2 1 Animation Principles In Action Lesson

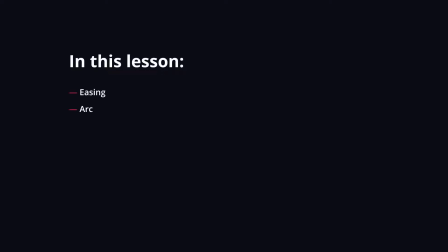(0:00)
Hello everyone, Motion Design School here. We'll dedicate this lesson to the principles of animation most commonly used to create logos in After Effects. In the second part of the lesson, we'll create a simple but neat animation of a logo revealing.
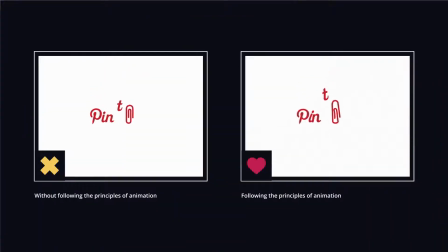(0:16)
I'm sure you've heard about 12 principles of animation. They of course apply to logos as well. If you need to set a particular character for a logo, to convey a mood, make animation more expressive, you can use all kinds of tricks.
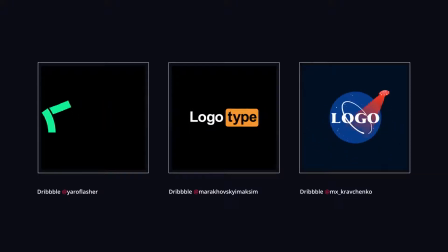(0:31)
They make a logo as lively as possible. There are situations when animation should look minimal and strict.
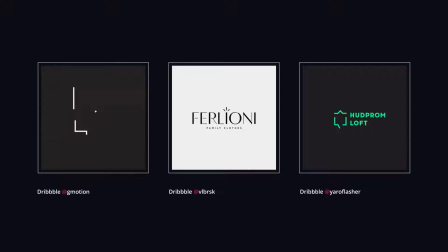(0:38)
In this case, avoid doing something excessive. Use simple tools. It all depends on the duration and complexity of the animation. Now let's analyze the most commonly used principles to animate logos.
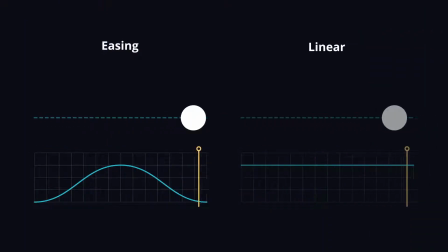(0:53)
Easings, or speed graphs, are at the core of good animation. Most rookie motion designers make a major mistake. They make animation linear. It looks clumsy and often far from natural.
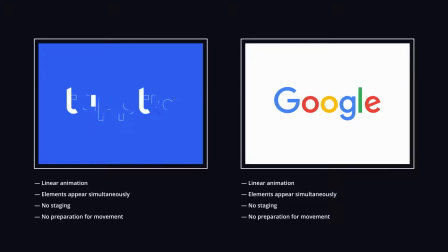(1:04)
Always try to avoid linear animations, when all elements emerge simultaneously.
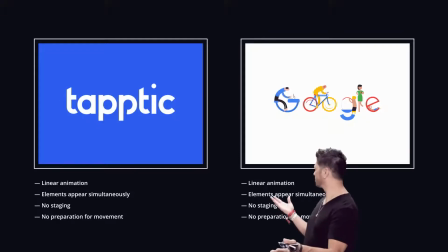(1:09)
Resort to it only when the task requires it.
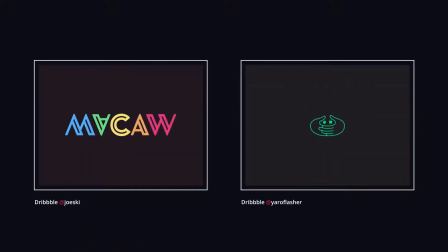(1:14)
Smooth animations look better, those in which elements appear at a different time, accelerating at the beginning and slowing down at the end. This applies not only to positional animation, but also to other animated parameters.
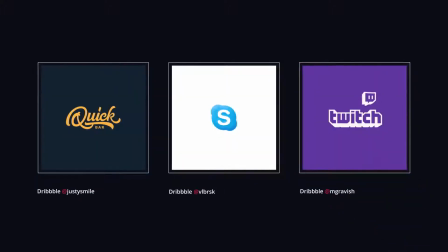(1:29)
Nice. Animation can be improved by adjusting the overall dynamics of the logo elements revealing. This is the general easing of the logo reveal. Although you've animated elements and set up cool graphs, the general view,
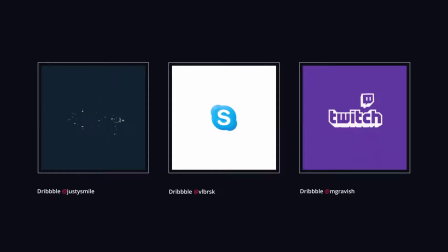(1:44)
the order in what they are displayed, and the rhythm they create isn't less important. Let's take a look at an example with linear and non-linear easing.
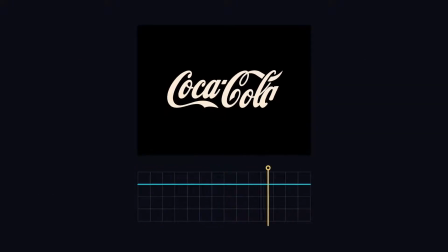(1:54)
Each letter appears by turn, at the same speed and with the same interval. Although they appear smoothly, the overall animation of the entire logo looks quite linear and boring.
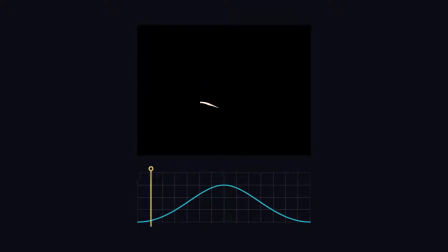(2:07)
In the second animation, the elements appear more smoothly and diverse. The letters are displayed not in turn, but with a slight overlap.
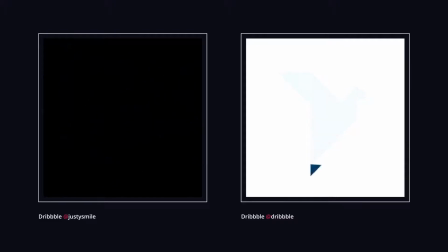(2:16)
The same thing with these examples. The smooth beginning, acceleration, and slowing down closer to the end. It always looks cool.
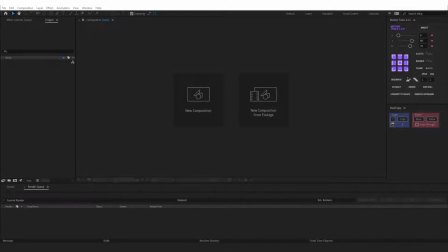(2:28)
The second principle, without which it is impossible to create cool animations, is arcs.
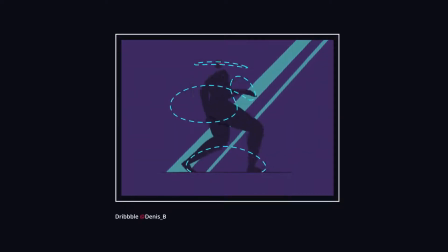(2:34)
The most natural movements follow an arc trajectory. This may apply to a character's limbs, or a thrown object.
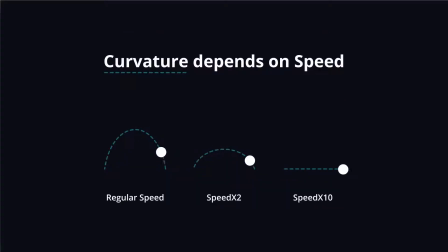(2:42)
There is a rule. The greater the speed of an object, the straighter its trajectory is.
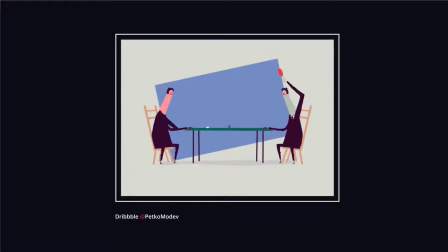(2:48)
Very fast movements can follow straight trajectories. Ping pong, for example, but at super speed.
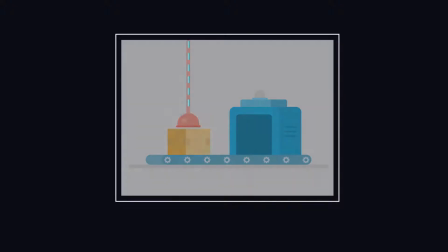(2:54)
Or some mechanical movements. Now let's see how this principle is applied to logos.
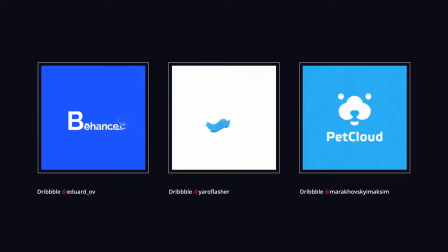(3:01)
It doesn't matter whether it is an element, a text, a character, or an animated object.
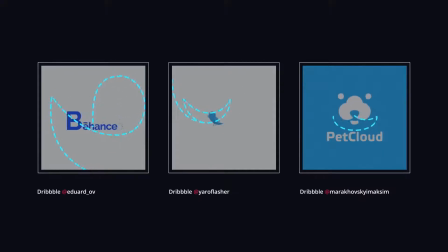(3:07)
They move in an arch.
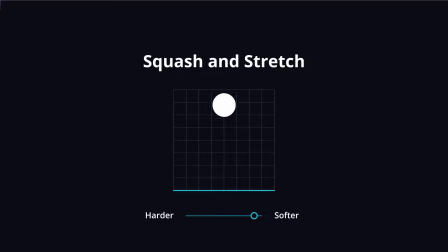(3:13)
Squash and stretch is the principle that enables you to control the weight of an object and its density, to make it solid as a stone or soft as a rubber ball. All this applies to both simple and complex objects. Don't forget to maintain the volumes. If you stretch an object's height, you should equally squash its width, and vice versa.
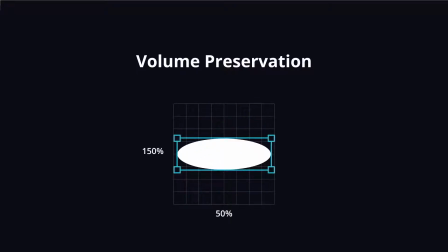(3:33)
It's not a strict rule, but it works great when you have to create realistic animations.
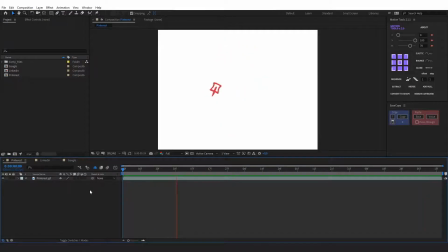(3:39)
Let's see how it works with logos. Let's have a look at the first animation. An element appears in the composition. It is proportionally squashed in the first frame in order to match its stretching and speed in the next frames.
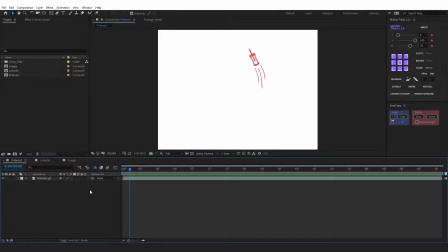(3:52)
By the third frame, it is stretched but still maintains its proportions. At some point, it returns to its original form. It stretches while falling and squashes as soon as it lands. Other elements behave the same way.
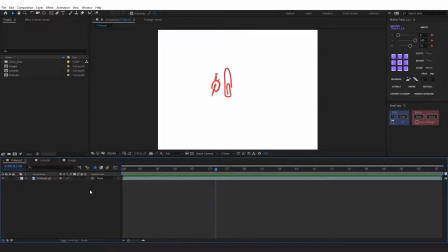(4:08)
When falling, they squash a little. A paperclip stretches and squashes more to create more expressiveness. Let's play the animation again.
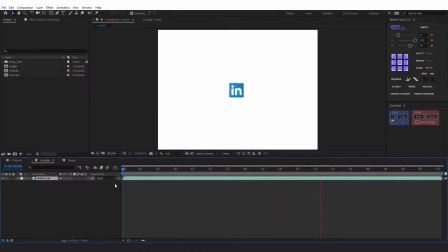(4:26)
Here's the next example. Here the character tosses a briefcase. At first, it has the original form. Then it starts stretching proportionally while falling.
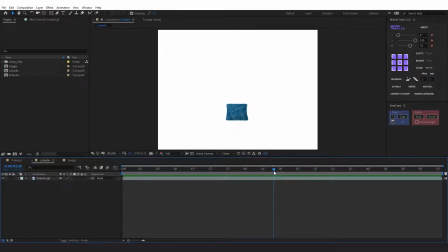(4:40)
When it lands, it squashes, maintaining proportions, and stretches again, but more noticeably when it rebounds to produce a higher contrast. The situation with the final bounce is the same. Here are some examples of stretching without maintaining proportions.
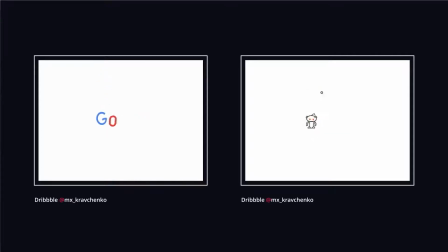(4:58)
This method allows you to set an interesting style of animation. Elements are stretched along one of the axes, which makes the movements very expressive.
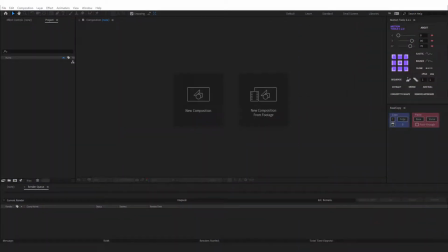(5:10)
Follow through and overlapping action. These techniques make movements as realistic as possible, creating the expression that objects obey the laws of physics.
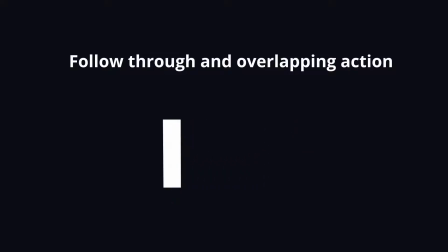(5:20)
You can observe overlapping action when an object starts moving and some of its parts keep on moving by inertia with a delay.
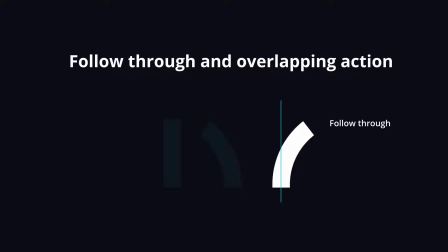(5:28)
Follow-through action means that some parts of the object will continue moving after the object stops. It also implies that there are damping oscillations.
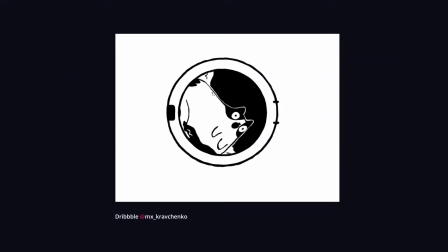(5:40)
You can observe overlapping action on the example of this animation. The cat's tail begins its movement at the base, and its tip moves with a delay.
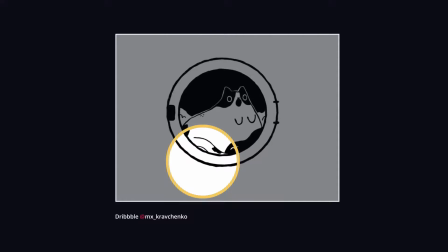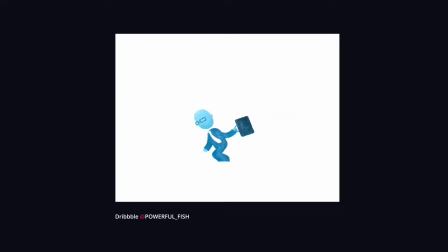(5:55)
It works the same way with a character's limbs. The arms begin to move at the shoulder, then goes the elbow, and the hand moves last.
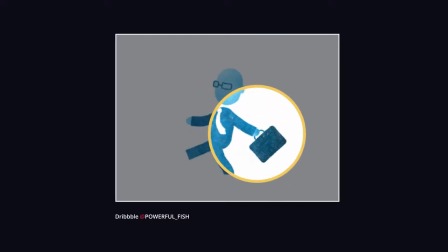(6:04)
As a result, we get an overlapping action.
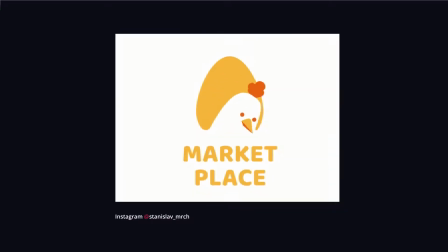(6:09)
Keep in mind that the character's limbs or other object's parts move at different speeds, depending on weight, size, and position.
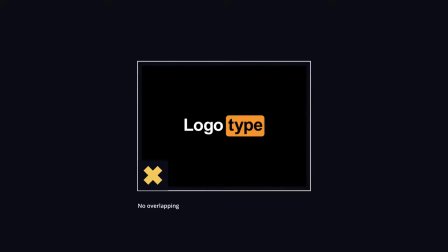(6:21)
And this is how a logo will look without overlapping, follow-through action, and damping oscillations.
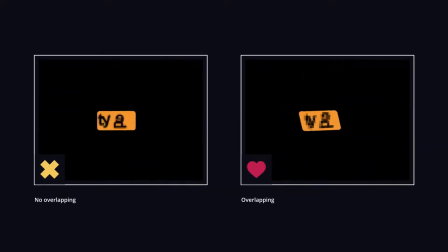(6:27)
You must agree, it definitely looked better with them.
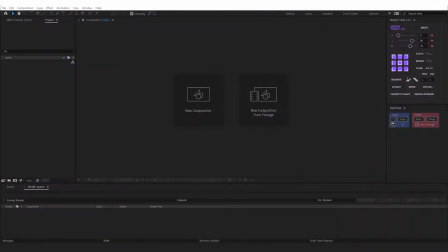(6:34)
Anticipation is one of the major aspects impacting the expressive power of action.
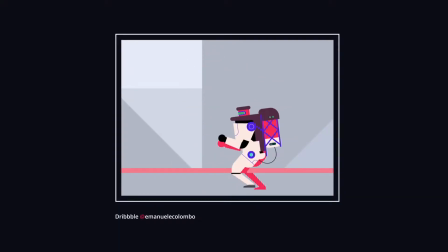(6:39)
Here are some typical examples of character animation based on this principle. The character crouches before jumping.
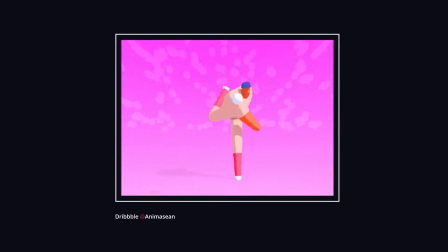(6:45)
When preparing to make a throw, a character makes a swing. This is anticipation, the preparatory action opposed to the main action.
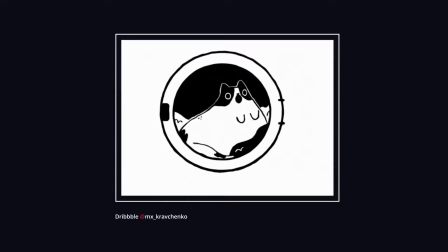(6:54)
The former can be less significant, but it still makes animation more expressive.
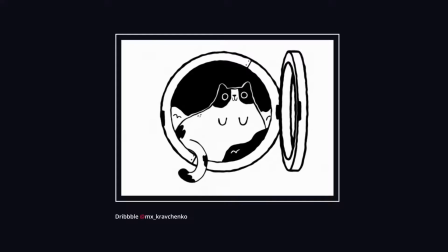(6:59)
For example, in this animation, the door opens a little before closing, as if gaining acceleration.
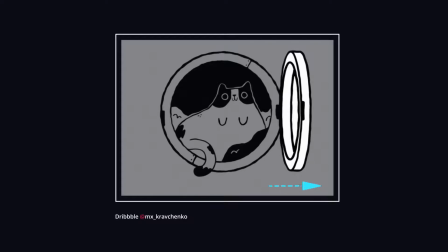(7:05)
The viewer immediately understands that some action will follow. The door slams.
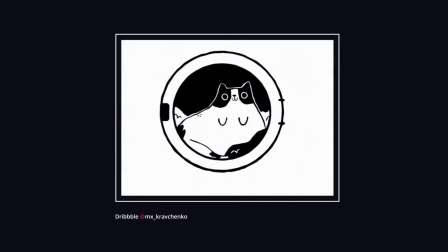(7:11)
Next, the washing machine prepares for quick rotation.
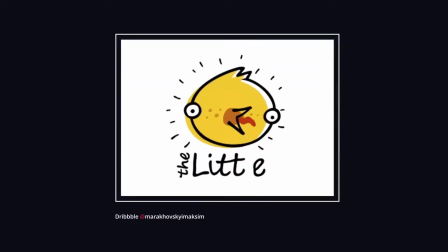(7:17)
It works the same way with logos. In this animation, the chicken swings before eating the worm.
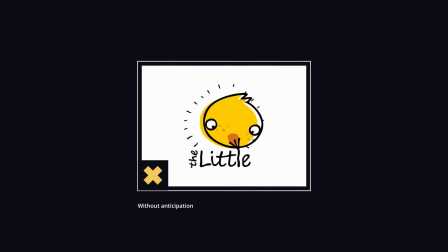(7:35)
Here's the animation without anticipation. The chicken's peck seems unexpected and less natural.
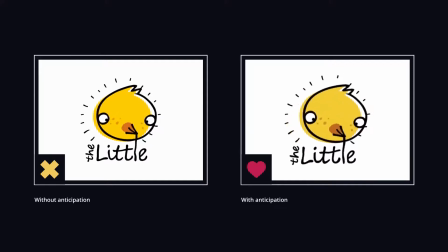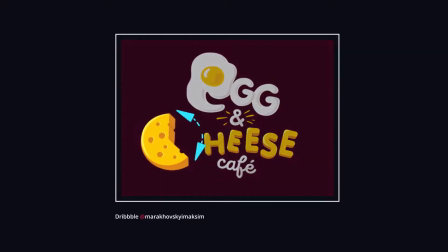(7:52)
This piece of cheese also prepares for the bite.
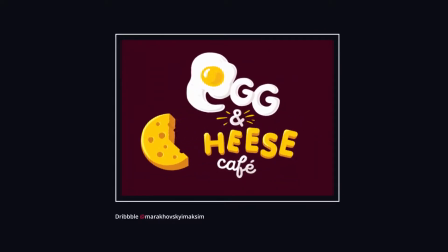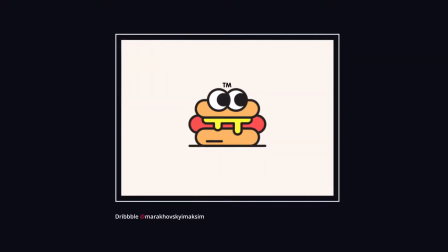(8:03)
This logo crouches before jumping.
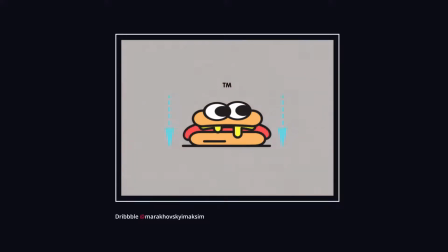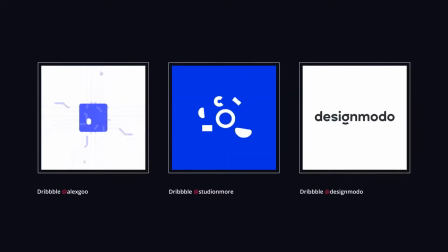(8:11)
This applies to both character logos and more strict or simple ones.